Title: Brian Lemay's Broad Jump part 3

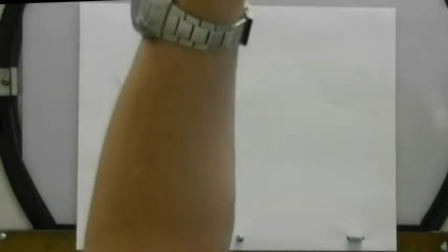So back like that. And then, yeah, bring the shoulders and arms forward like this.
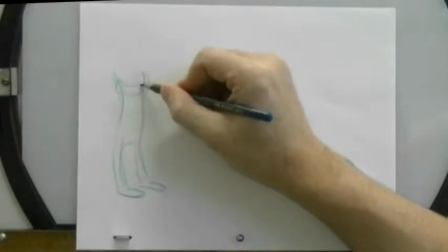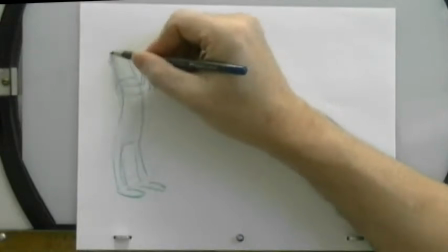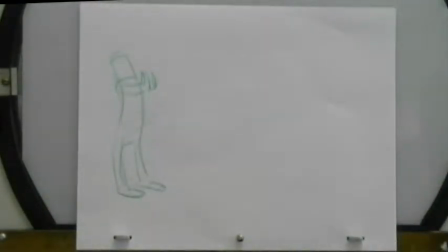And then this is going to be my big one.
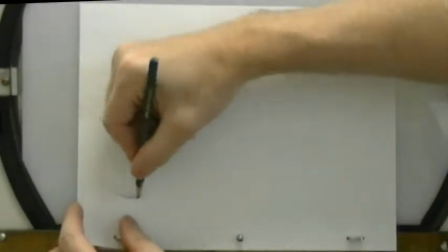But once again, because I'm taking the character forward, I'm going to want to take the butt back further.
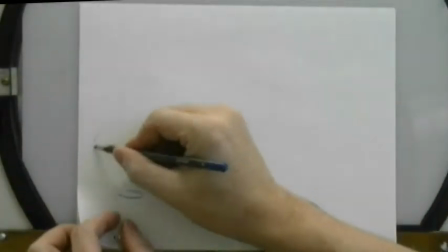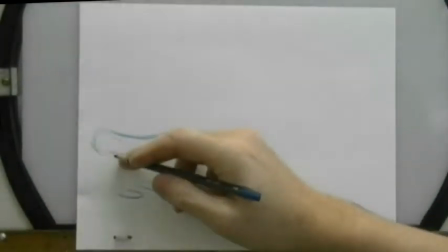And maybe really push the body this way. So what I'm actually going to do here is, I know this looks slightly weird here.
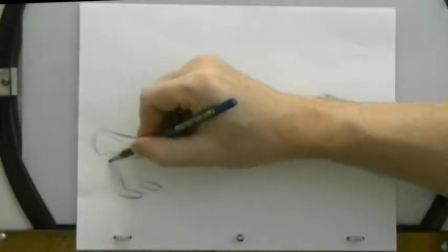I'm going to counterbalance the character. I'm going to bend the legs slightly, but not down the same way I did, because my breakdown drawing
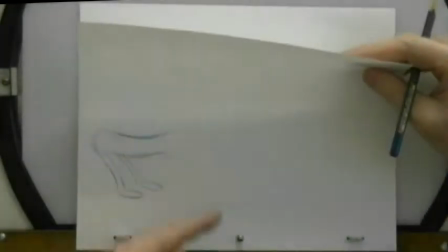between this one here is actually going to go down, then I'm going to come back up. All right?
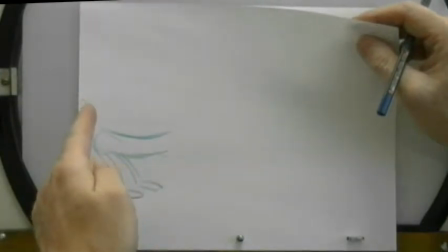So there's a downward action back up into this position here while the body goes down fully in this position,
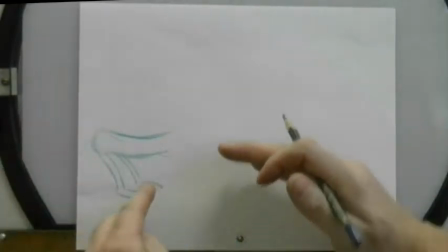and then I'm going to swing down and up. Do you understand what I'm saying?
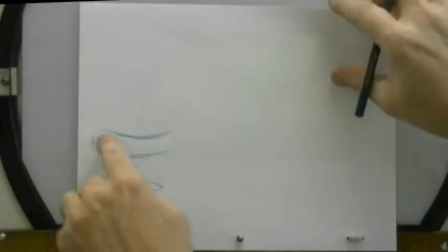So I'm going to have another key drawing where it's a secondary key
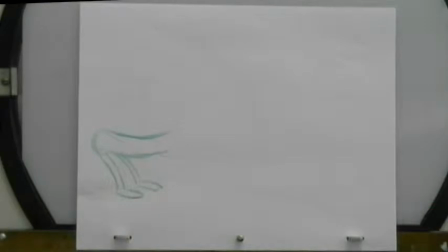because the body will be progressing up and forward.
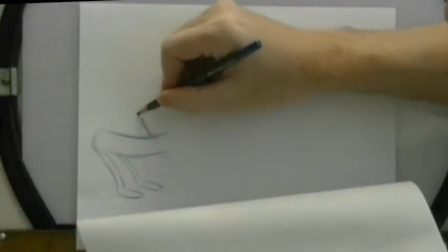So this one here, I have my arms way up like this.
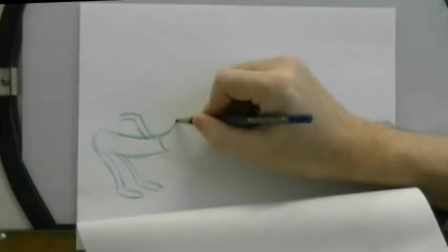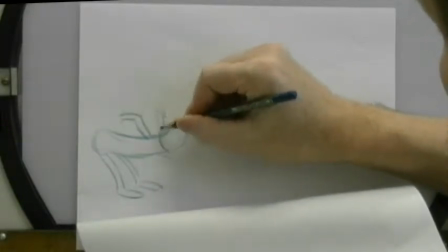I might do some perspective stuff here with
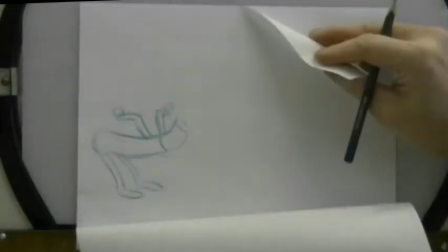something like that, just to flare the arms out.
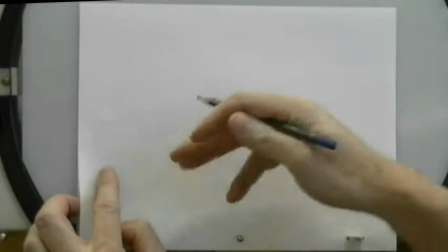So then my next primary key position, or actually my breakdown position on the thrust, would be with my toes here,
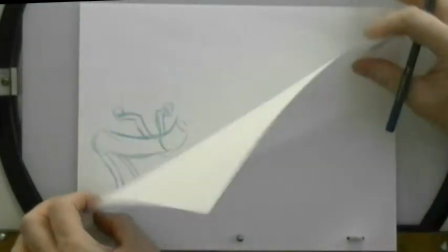and I'd be driving up and forward this way.
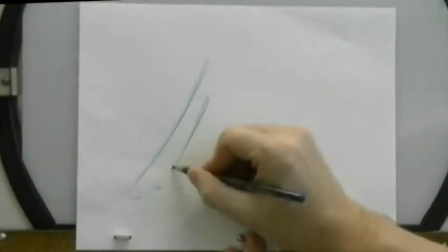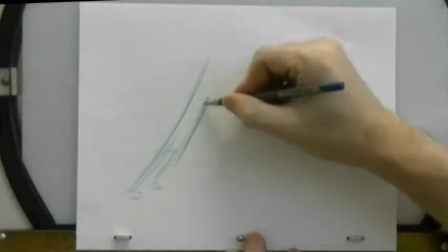So again, I'm just very broadly gesturing this in, just to give you a sense. And this would be my strobe drawing.
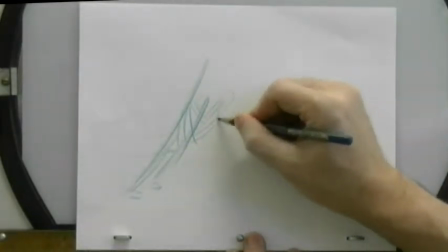The arms moving forward like this.
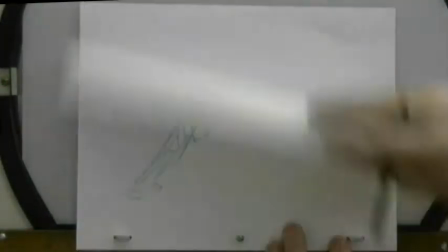Okay, so that's just a very loose, get you the idea. But between these two, I would have my secondary key,
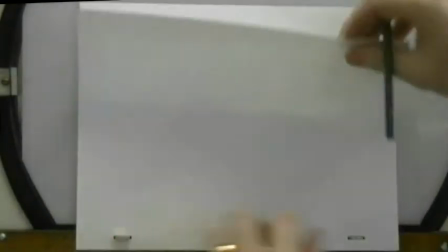where as my body is going forward into that path of action, my path of action goes through here.
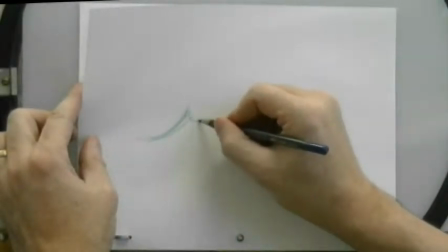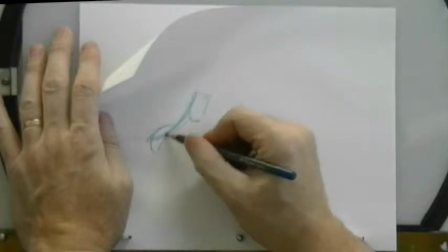So I'd begin my arm swing and maybe do a little bit of a strobe in here as well. You can do strobes on multiple drawings.
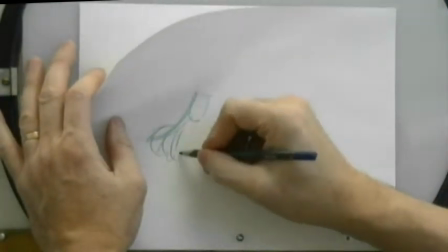It's not just the one major in between.
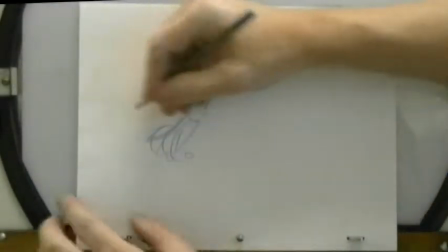So that would be my body's action, but my legs, my feet would be locked into position here.
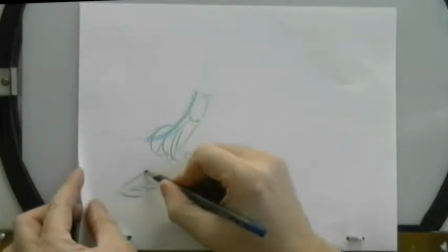And I'm going to have to modify my body because the dynamics of my legs, see how they don't match in?
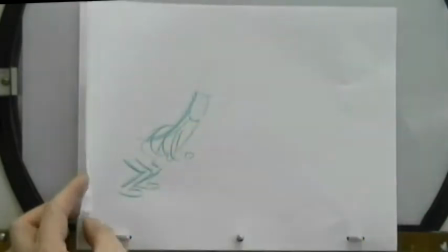It becomes disjointed. So I do have to match that in there.
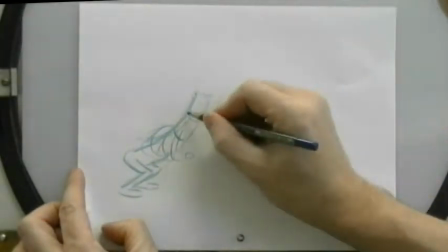And I have to pull my body down to there, but still following that overall path of action.
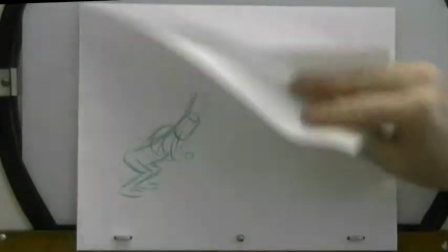So this would be now my modified position here. So see how the body goes down and forward?
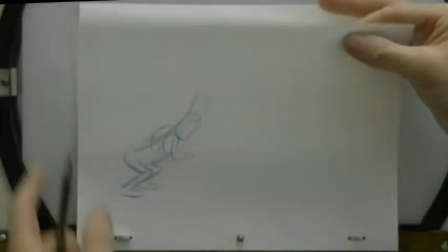Okay, so it gives more of a push off to that point. So this drawing, while it's an in-between, goes in here as a secondary key.
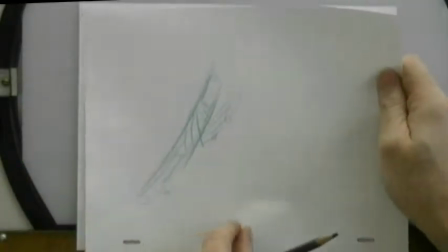I might want to pull the legs down further just to get more of a push off on that.
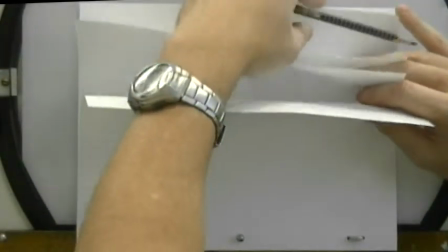So here's where your roll flip is now going to come into play,
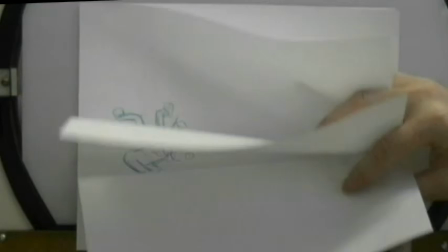where you can now take your stack of drawings and roll flip them like this to see whether or not your drawings are moving the way you want them to.
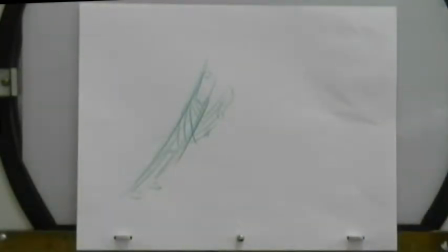So now what I want to do is I want to go to my high point.
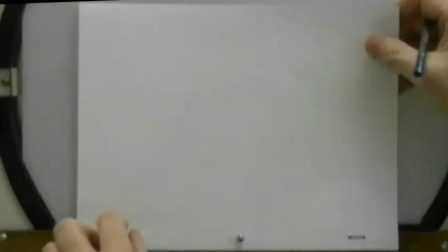But there's a little trick in here that I want you to be aware of. And when you go to the website, you'll see the same thing that I did with the jump up and down.
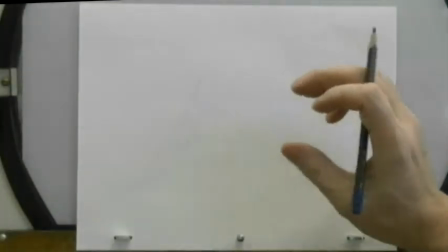I have a PDF page that talks about things to watch out for, things not to do.
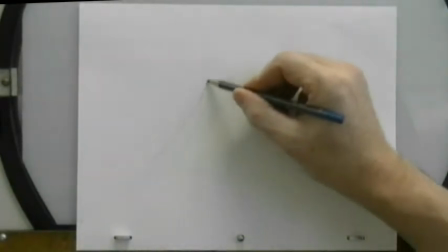So what I don't want you to do in this action is I don't want you to have your character thrusting forward, coming up to a high point here, and then creating a pivot point for your head,
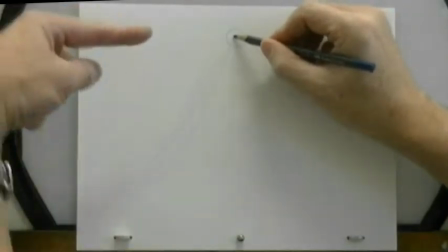where the head freezes and the body pendulums through this way. Okay?
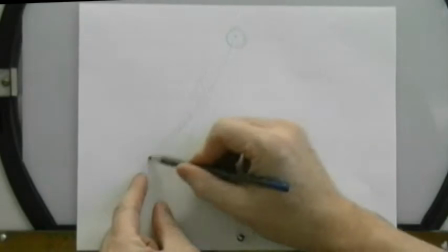Because the momentum, the force of your drive of your body, yes, it's going up,
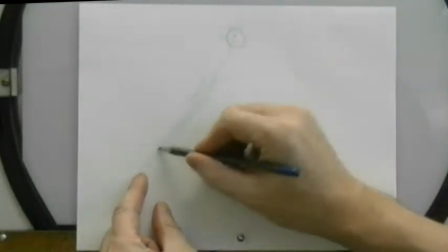and yes, we're going to arch the body back, but in reality, the overall path of action is this.
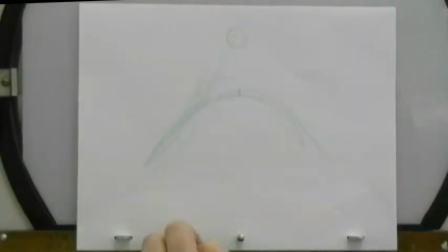We've got an arcing path of action. So yeah, you're going to have a high point that's in the center here, but it's traveling across.
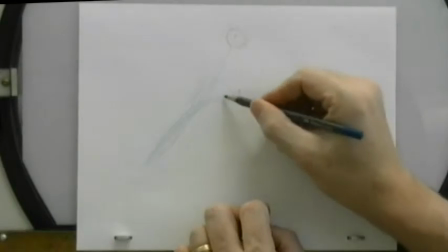There is no point where the body actually stops.
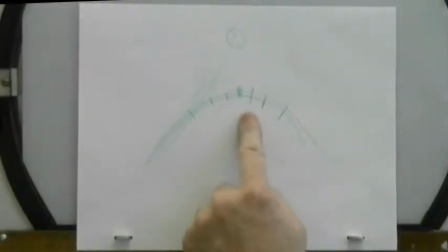You're not going to have multiple drawings with the head locked into that position there. Okay?
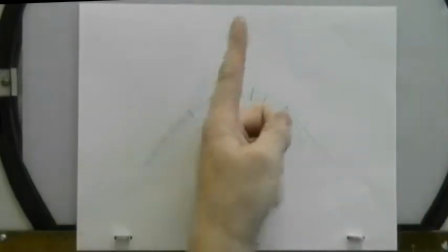Otherwise, it creates a stiff pivot type action that goes block out, pivot, and down.
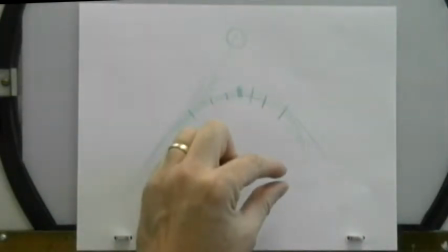The equivalent to that would be if you have your character doing the jump up and down. As the character jumps up, reaches a high point, and suddenly the head freezes in its position.
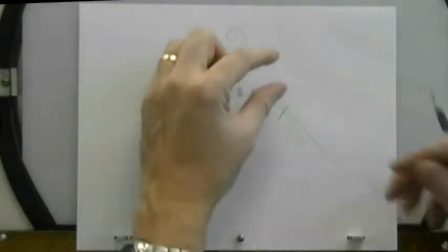Okay, you still want to have a little bit of up and down.
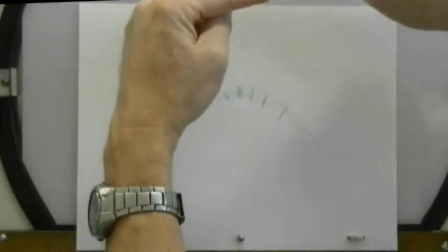Even if your body overlaps and catches up, you still want it to move up a little bit, as opposed to it just locking into space as if someone jabbed it with a fork and said,
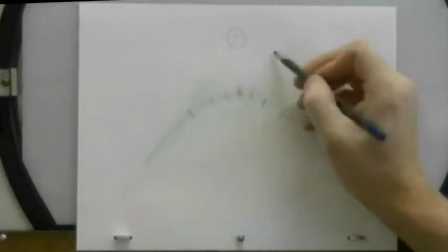stay right there, don't move anywhere. It locks it out too much. So we do want to have a progression where the head is also advancing across.
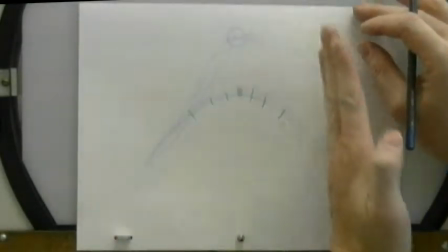So yes, you will have a high point there, but you've got to remember your in-betweens do move from and to.
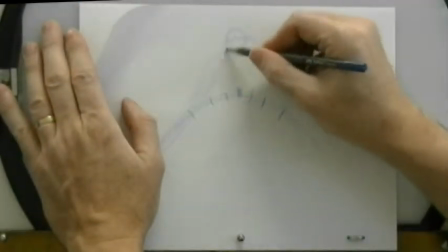So at this high point here, this is where you can decide how you're going to get your body to transition through this.
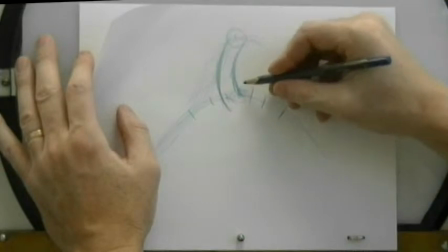And I'll let you decide how you're going to approach the legs. If you want to, you could have the legs trailing back like this.
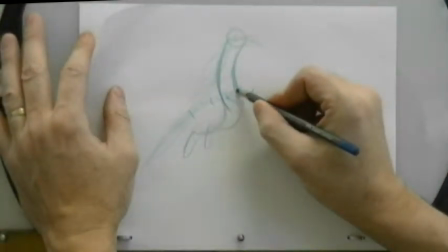Okay, with the hips leading first and the legs following afterwards,
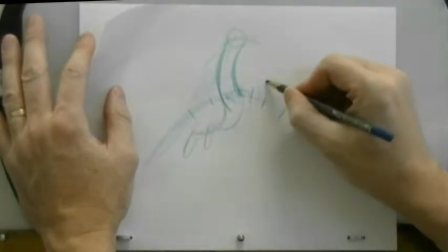or if you want to bring the knees up high into this position here, you can do that as well, or you can have them out here.
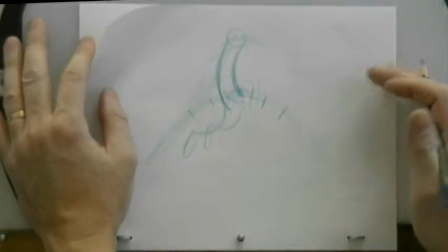Okay, you decide how you're going to do it. Same thing with the arms.
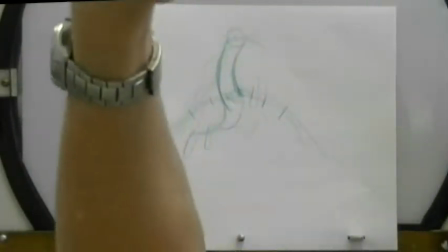As you get to your high point, your arms are eventually going to sort of pull up and separate a little bit.
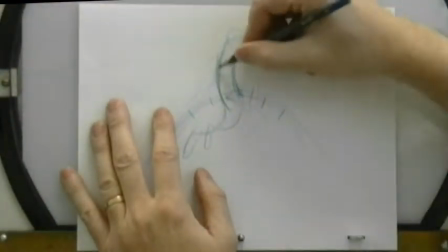So you might have your elbows touching.
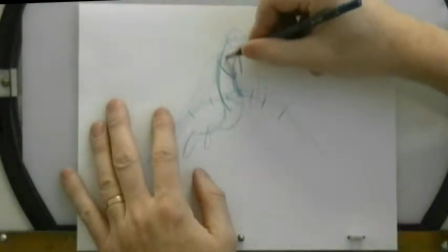So there's the structure of your elbows, but your actual arms will flare out.
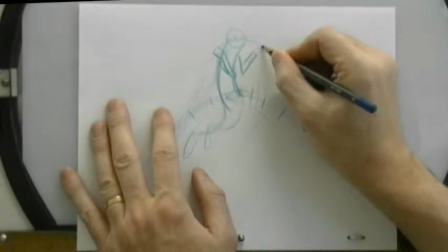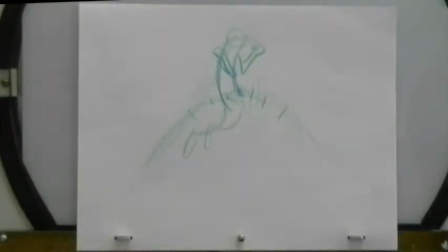Like that. And then as the character comes down on the opposite side, and here again I'm going to do that breakdown drawing.
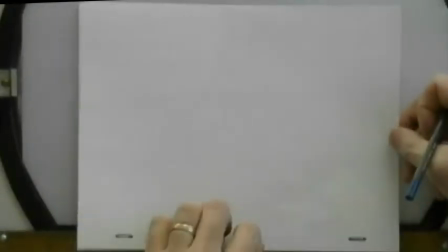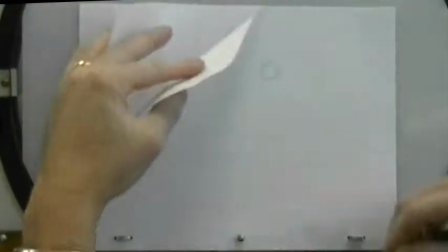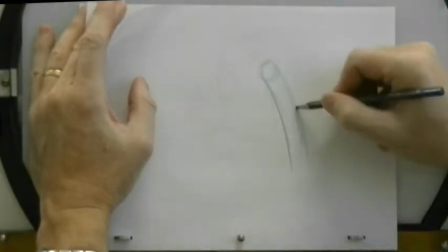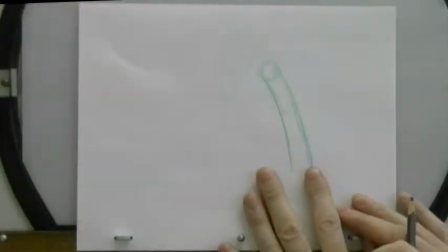I'll let you choose here as well how you're going to have your character land.
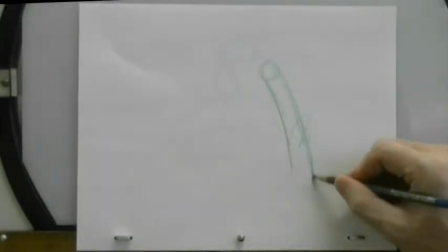If you want to, you can have one leg staying up and one leg coming down, or you can have both legs coming down at the same time.
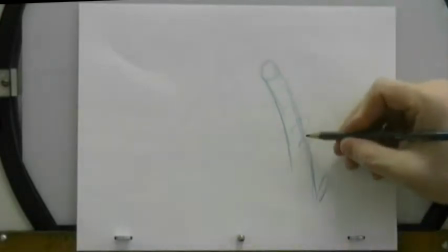Okay, you choose which leg you want to have up, which leg you want to have down. Don't have them both up in this position here, because you have to have your character stretching.
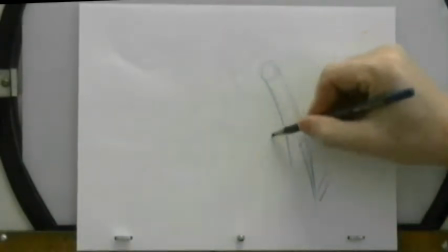So this is similar to the descending energy ball bounce, where we did that stretch position on the way down when the character comes down.
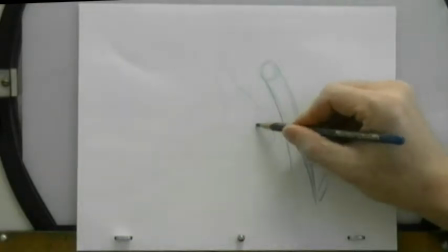Okay, so now in the instance of the descending energy ball bounce, remember we kept it as a circle on that drawing because nothing was affecting the ball.
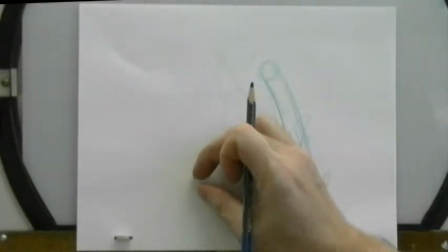We did it on the bounce up because it goes from a compression point to a stretching position, then recovers back to its high point.
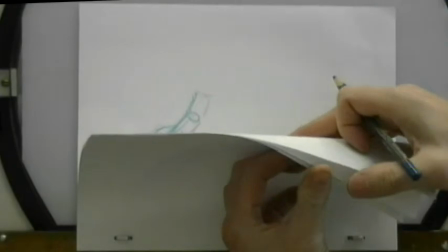So that's similar to what we did here. In this pose here, there's our ball stretching on its way up.
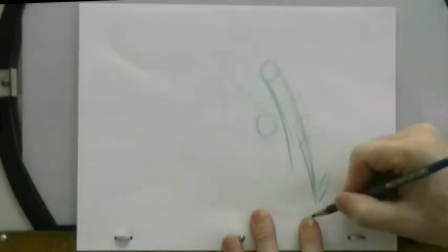But now because this is a character, we're going to stretch the character on the way down. So now this ball turns into an oval stretching this way.
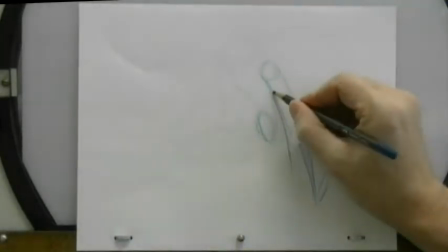Right? So there are reasons why we do stretch and squash. And this would be one of the obvious reasons, because the character is a character.
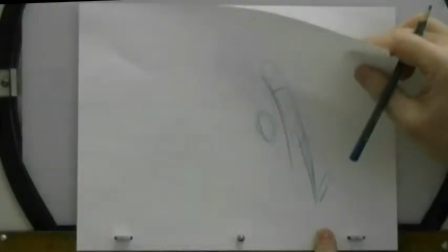So put one leg down if you want to, or two legs down, totally up to you.